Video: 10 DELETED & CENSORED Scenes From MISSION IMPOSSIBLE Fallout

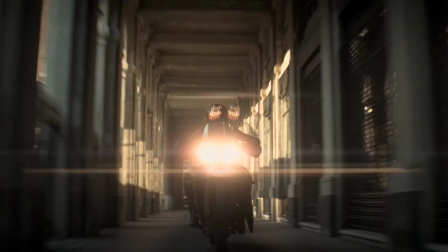Mission Impossible Fallout runs for an amazing 147 minutes and is jam-packed with awesome action scenes and stunning moments,
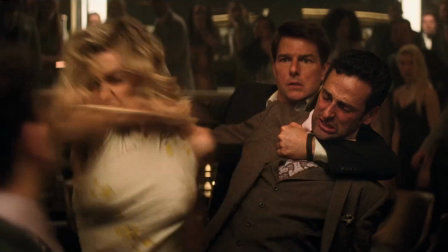but there were even more great scenes cut from the final movie.
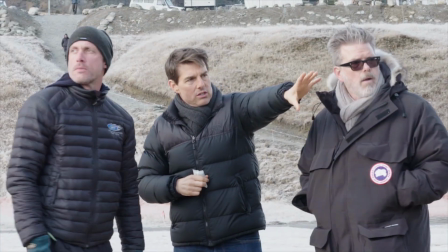Yippee-ki-yay movie lovers, it's Jan here, and in this video I'm revealing the top 10 deleted and censored scenes you never got to see in Mission Impossible 6,
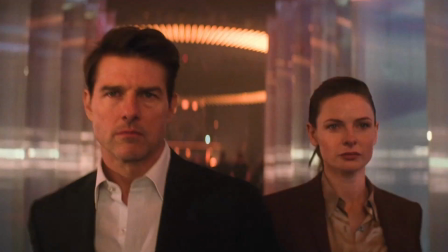including White Widow in Kashmir, fake trailer shots and helicopter near collisions.
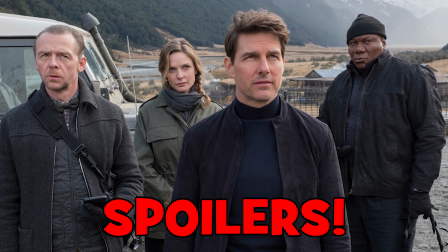Spoilers ahead if you haven't seen the movie, or add this video to your watch later playlist and come back when you're ready.
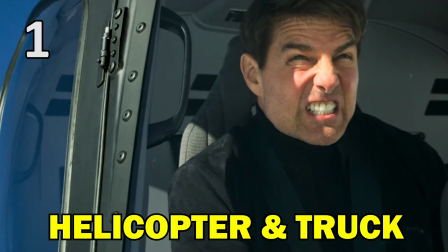One scene from the trailers which fans were really hoping to see but which didn't make it into the final
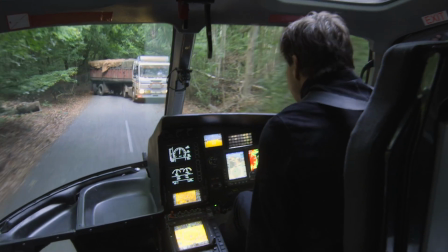movie was where Ethan's helicopter was going full pelt into an oncoming truck on a forest road.
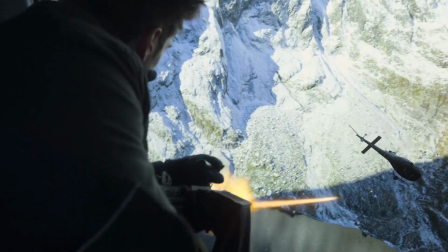This scene would have appeared during the already packed helicopter chase sequence between Ethan and Henry Cavill's Walker,
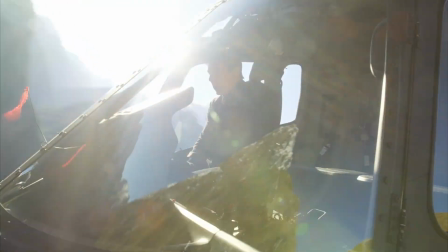and I think could have been during one of the moments where Ethan's chopper was spiralling out of control.
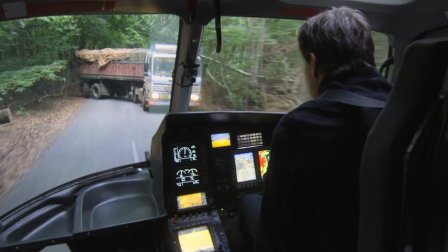Given how close the chopper and truck come to colliding, I'd love to have seen how Ethan got himself out of this one.
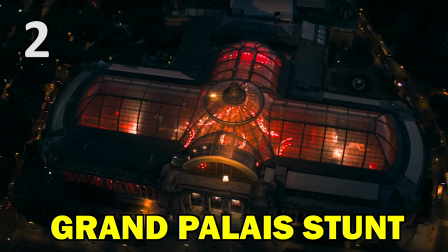In the movie, after the halo jump in Paris, we see Cruise and Cavill land on the roof of the Grand Palais,
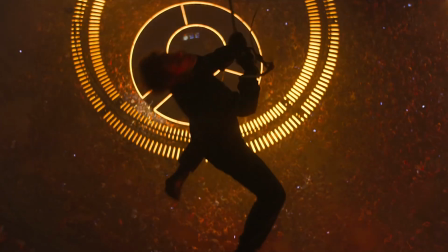but a further stunt sequence filmed inside the Palais was cut.
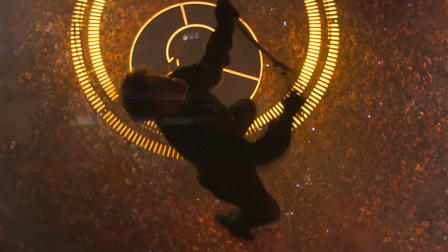The deleted scene featured Cruise swinging from a rope over the crowd and was rejected by writer-director Christopher McQuarrie,
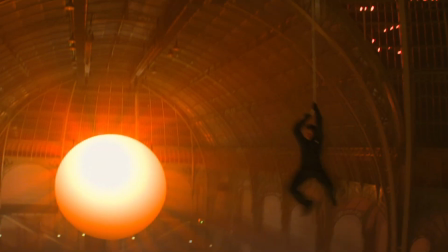as although it looked pretty cool, the film was already running long and it wasn't necessary for the story.
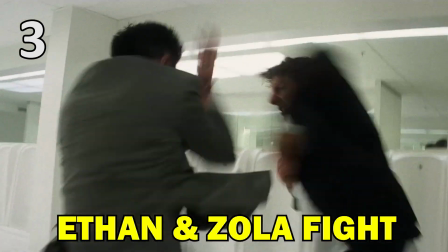While the movie gives us a number of big fight scenes inside the Grand Palais, another smaller one that happened outside the venue was given the chop.
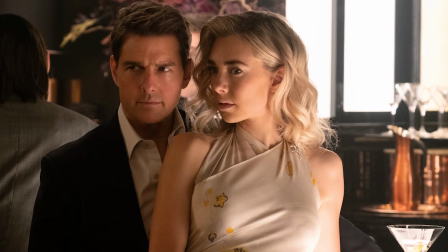In the final film, after Ethan and White Widow exit the building, next thing we know they're in the back of a car together. But there's a deleted scene before that car ride where
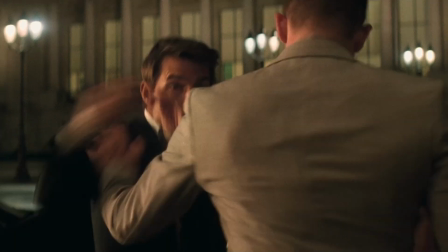Ethan gets into a fight with White Widow's brother Zola and smashes his head against a car,
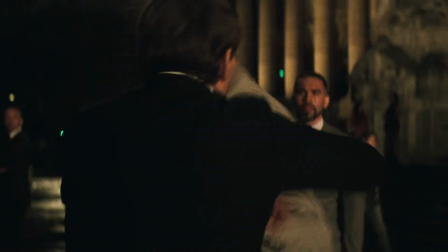which actually left actor Frederick Schmidt with a black eye. I imagine this moment was ditched in the editing room as it didn't move the plot forward but merely reinforced
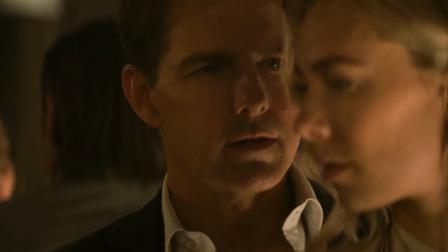the animosity we'd already witnessed earlier when Zola warned Ethan not to touch his sister.
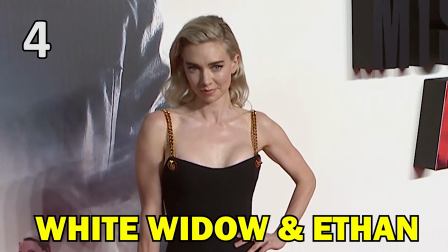Actress Vanessa Kirby told MTV that the car ride with White Widow and Ethan was part of a much longer and now deleted scene where,
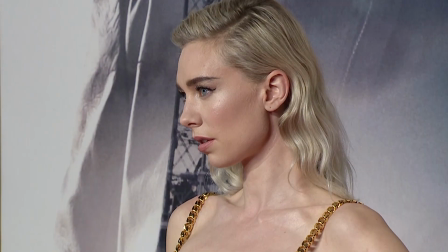in her words, things got a bit fruity between them.
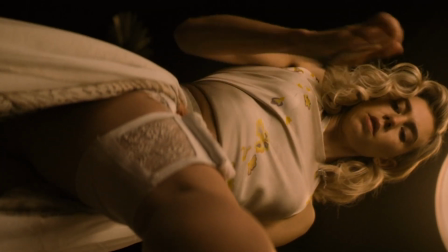In the cut scene, White Widow talked about how she enjoyed having blood on her dress from the knife fight earlier in the Palais.
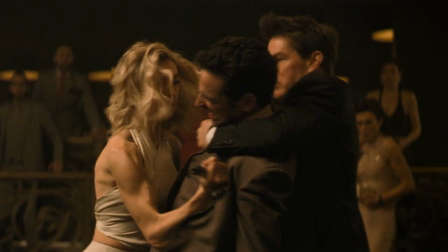This deleted scene would have further played up the flirtation between her and Ethan,
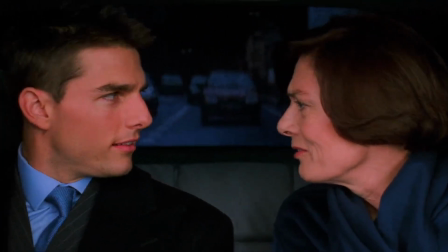and would have also been a callback to the car ride that Ethan took with Max in the first Mission Impossible movie.
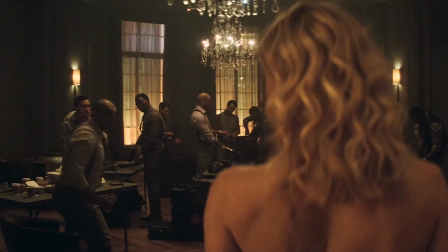In case you missed it, Max was revealed to be White Widow's mother in this film, and I explained that in more detail in my Mission Impossible 6 Connections and Ending video.
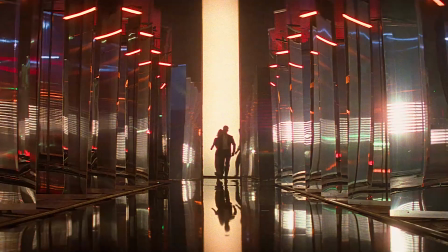This gorgeous scene of Ethan, White Widow and Walker marching through a hall of mirrors was in the movie.
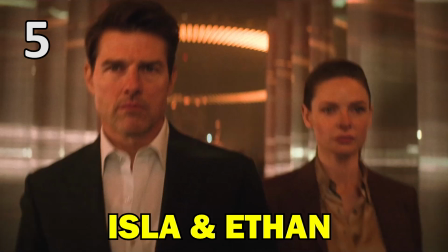However, an alternate shot of Ethan and Ilsa walking down the hallway was never used.
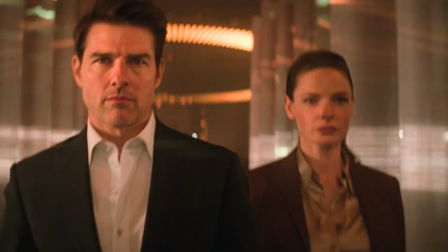McQuarrie has said that shot of Tom Cruise and Rebecca Ferguson was never meant to be in the movie, and was specifically filmed as something cool for the trailers.
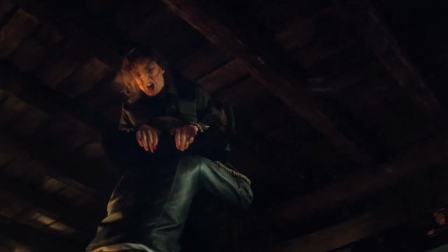There was also a big fight scene with Ilsa cut from the film, and hopefully we'll get more details on that on the Blu-ray.
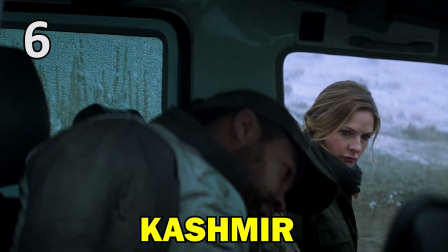The trailers also teased numerous shots from the final act set in Kashmir which never made it into the final film.
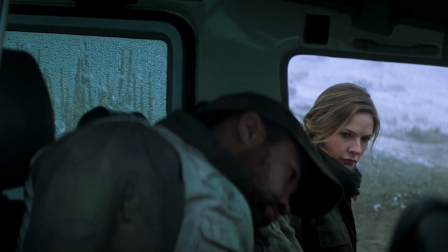Some of those shots hint at some pretty dark moments with Ethan, Ilsa, Benji and Luther encountering murdered soldiers and aid workers at a border checkpoint.
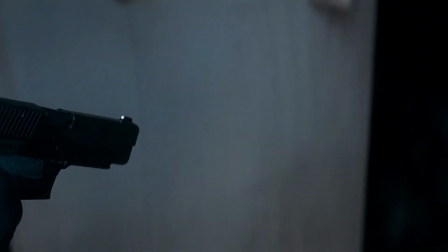The scene seems to go on with Ethan approaching the door to a bunker, opening it and descending some stairs, where I suspect he would have discovered further horrors.
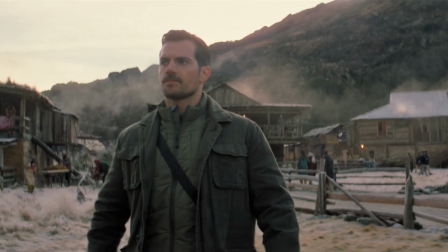It's unclear whether the murders they discover are the actions of Walker or Solomon Lane.
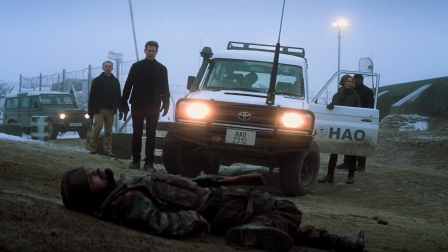Some Indian viewers suspect these specific border scenes might have been cut to avoid controversy in India, as the Kashmir region,
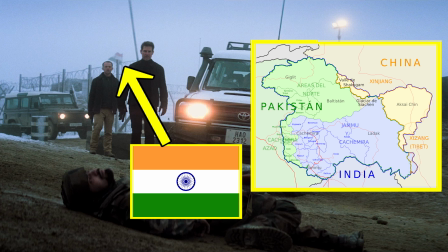which geographically spans India, Pakistan and China, is one of the most militarized areas of the world and has long-running border and separatist conflicts.
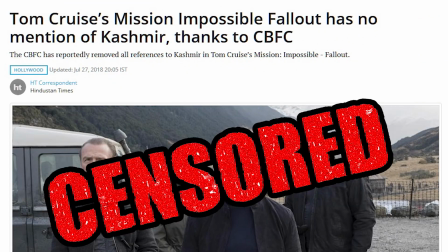In fact, Mission Impossible Fallout has already been censored by India's Film Classification Board.
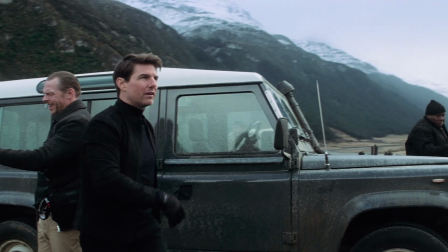All mentions of Kashmir have been cut from the Indian release of the movie, including dialogue,
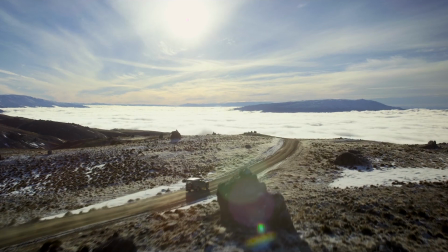the title card that comes on screen when the region first appears, and other scenes have also been trimmed.
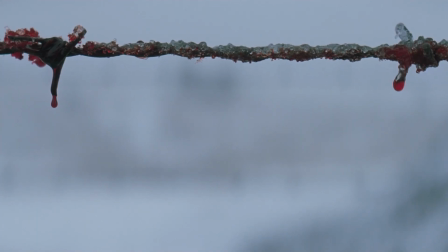Director Christopher McQuarrie has said that any deleted trailer scenes were simply cut because the movie was too long,
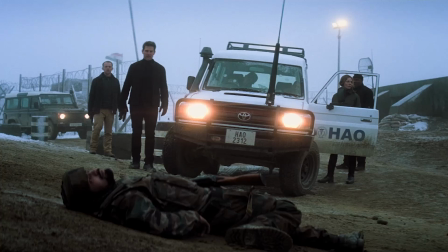which sounds perfectly reasonable given the film's long runtime, though I wonder if in this instance political considerations also played a part.
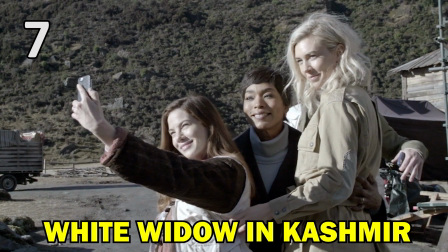There's some curious behind-the-scenes footage of White Widow actress Vanessa Kirby on the set in New Zealand where the Kashmir scenes were filmed.